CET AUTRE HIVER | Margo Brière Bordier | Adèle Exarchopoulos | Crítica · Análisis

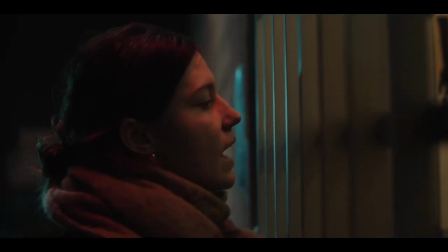Por medio de elipsis narrativa, vemos a Nina en una muestra de remordimiento frustrarse al perderse el recital de su madre biológica,
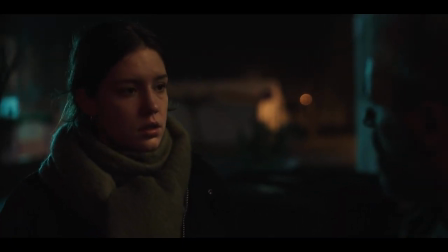que ha anulado su concierto tras el último desencuentro con Nina.
Ça sert à rien de revenir ici, elle s'en va.
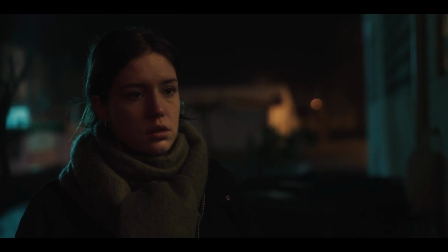C'était son dernier concert.
A la mañana siguiente, es Lily la que busca el acercamiento con su hija.
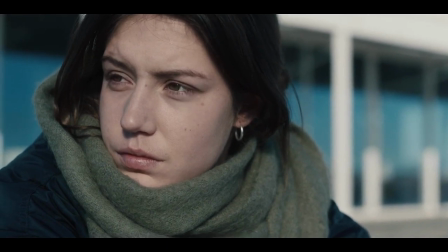Mientras la observa en la distancia a través del cristal que simboliza la barrera para afrontar sus sentimientos,
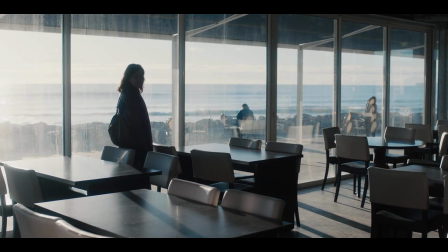se da media vuelta en el último momento, no sin antes pagar la comanda sin que Nina lo sepa y mostrar interés por lo que ha tomado.
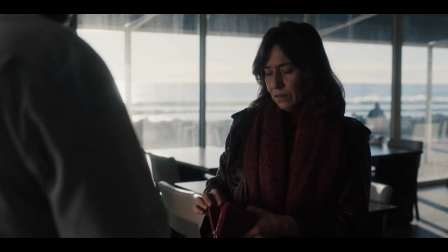¿Ella ha pris quoi? Un chocolat chaud.
Un detalle insignificante pero lleno de simbolismo a lo que significa ser madre.
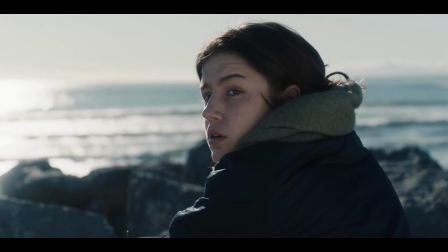Nina, al ser consciente de la presencia de Lily, por sexto sentido o porque seguramente se lo habrá dicho el camarero,
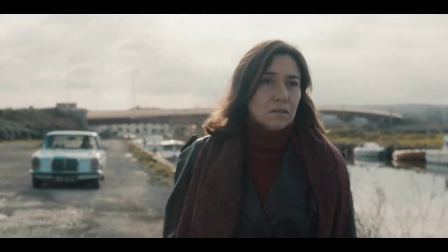alcanza a su madre con su Mercedes. Es en esta secuencia donde se nos revela el embarazo no previsto de Nina y del dilema que le supone al verse reflejada en su madre,
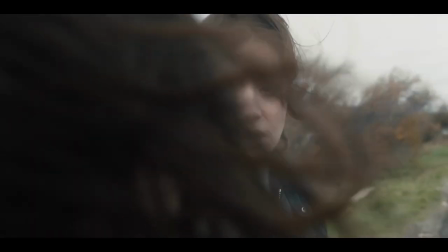tras su infancia de abandono marcada por la ausencia de una madre que a la mínima se evade del plano emocional ante la presión de Nina.
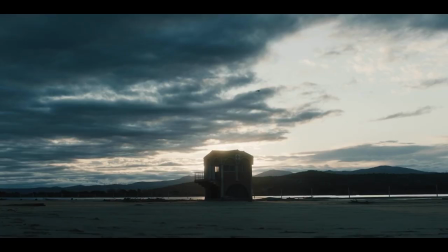Esta historia de desencuentro emocional de ambos personajes tiene como telón de fondo una tormenta,
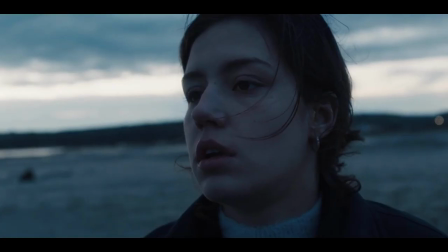que se convierte casi en un personaje más en este pueblo turístico en temporada baja,
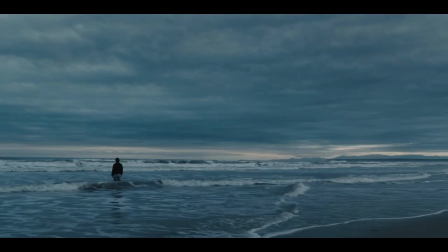casi despoblado en invierno, lo que le imprime un tono melancólico acompañado de una paleta de color donde dominan los tonos fríos,
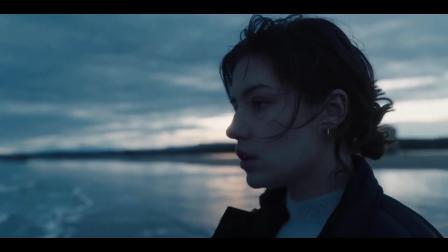ideal para transmitirte el momento emocional de ambas protagonistas.
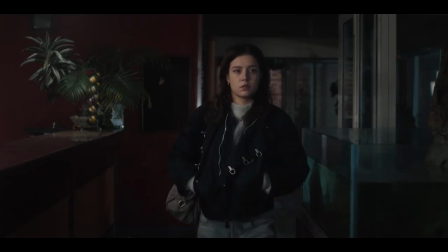Ambos personajes tienen un desenlace de cierta catarsis en el hotel, cuando el personaje de Lola Dueñas reúne el valor necesario para dar respuestas a su hija.
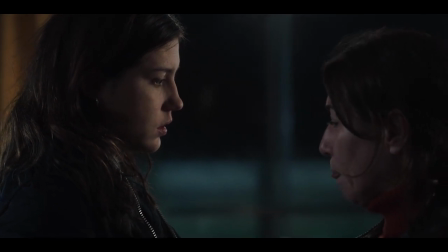Ambas convergen por primera vez en todo el encuadre. Es el momento en el que comparten lo que tenían enterrado en su interior.
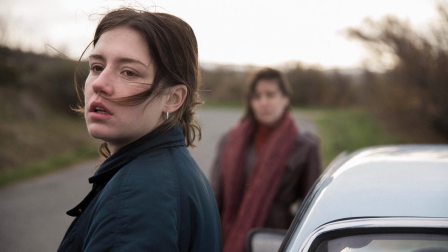Pero en vez de un perdón sanador, el reencuentro se siente con cierta resignación,
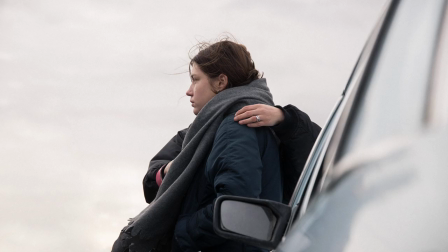como si los conflictos emocionales no resueltos se transmitieran de una generación a otra, sin opción a una redención completa.
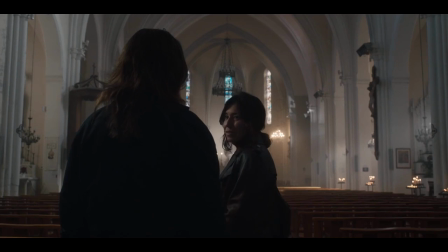Zeto Treiber culmina con la secuencia en la iglesia donde Lily tocará el órgano parroquial para una afligida Nina, que escucha tocar a su madre por fin.
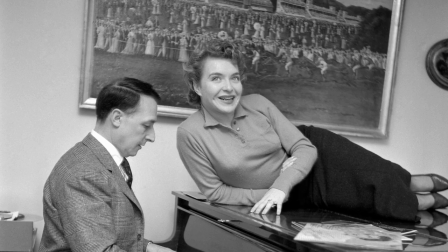Suenan las significativas notas del tema Pour toi de Lulu Gasté, que popularizara su mujer Lynn Renault en Francia y que fue renombrada como Feelings
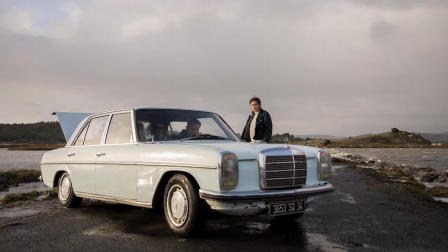por el brasileño Maurice Albert en la versión más célebre de este éxito de los 70.
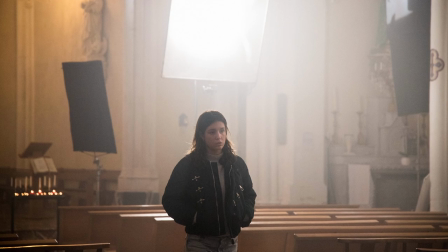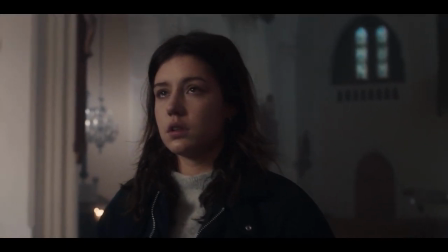En este desenlace del corto se nos priva de la presencia física de Lily.
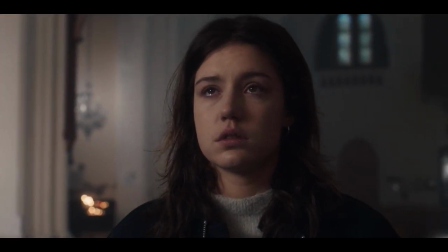La melancolía del tema Feelings se refleja en el rostro de Nina en un momento de introspección, donde afloran las lágrimas contenidas.
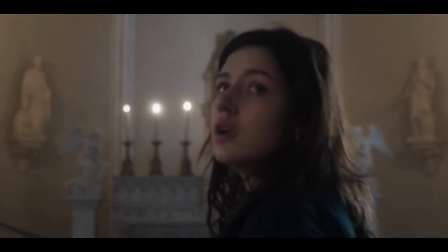La incertidumbre termina abruptamente. Nina abandona la iglesia sin mirar atrás, dejándonos muchas incógnitas en el aire.
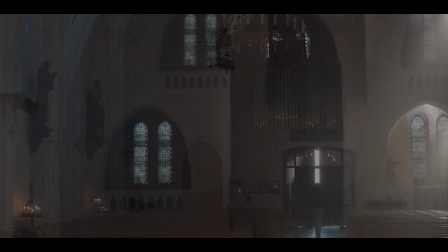Porque quizás hay cicatrices que no pueden cerrarse jamás.
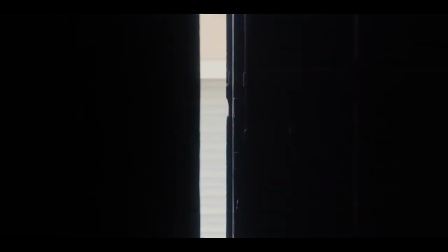En definitiva, Zeto Treiber está narrado muy sutilmente, con un guión cifrado a través de la quietud y el silencio de sus personajes, que lejos de ser perfectos, reflejan los remordimientos del alma humana.
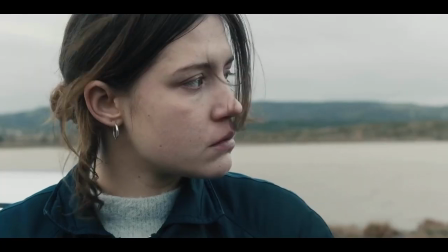Nos vemos en Donosquino.